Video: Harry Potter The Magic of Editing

Ideally, sound needs to do 3 things. It needs to tell the story, so it needs to kind of give you a very emotional engagement with something.
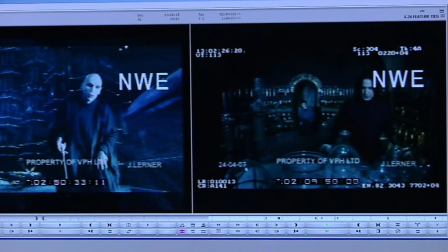258s
You shouldn't be self-conscious, you shouldn't think about the sound. It should just pull you in and make you feel something.
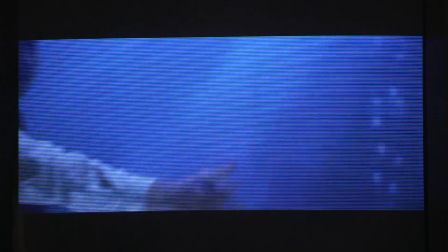264s
In the scene that you'll see where Neville kind of tries out his wand effects and gets disarmed by the Death Eater dummy,
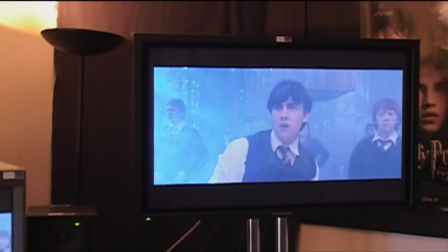270s
when I put the sequence together, I get some good wand effects, which kind of really helped me make the cuts work.
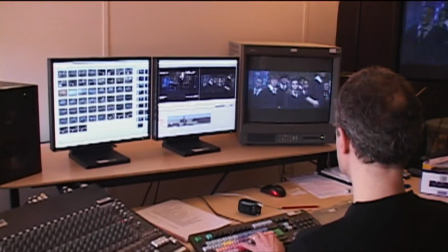276s
It's amazing how, without sound, the scene doesn't work nearly as well. But when you put the sound effects of the wand going down, do you remember when I put those on? It really helped. It just brings the whole scene together, doesn't it? It's kind of bizarre. Sound's a wonderful thing. Oh, yeah, absolutely. And sound actually tends to quicken things up a wee bit. Yeah. Now, let's take a look at that scene
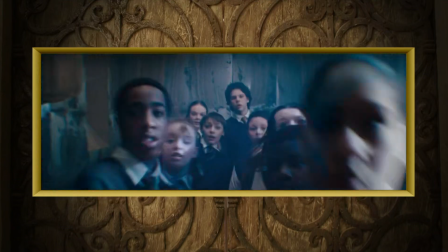295s with Neville. Expelliarmus! Whoa!
First, without sound effects.
And then, with the sound effects added, Expelliarmus!
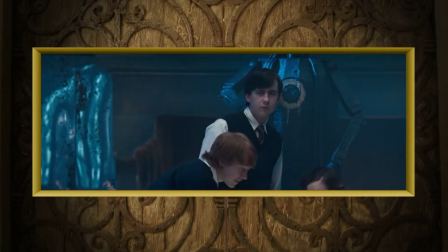305s
notice how the visual effect becomes much more exciting when the sound effect is added. Now you've seen what we've done, you will be given the opportunity to try it out yourself by using different angles, possibly, and by using different music and different effects.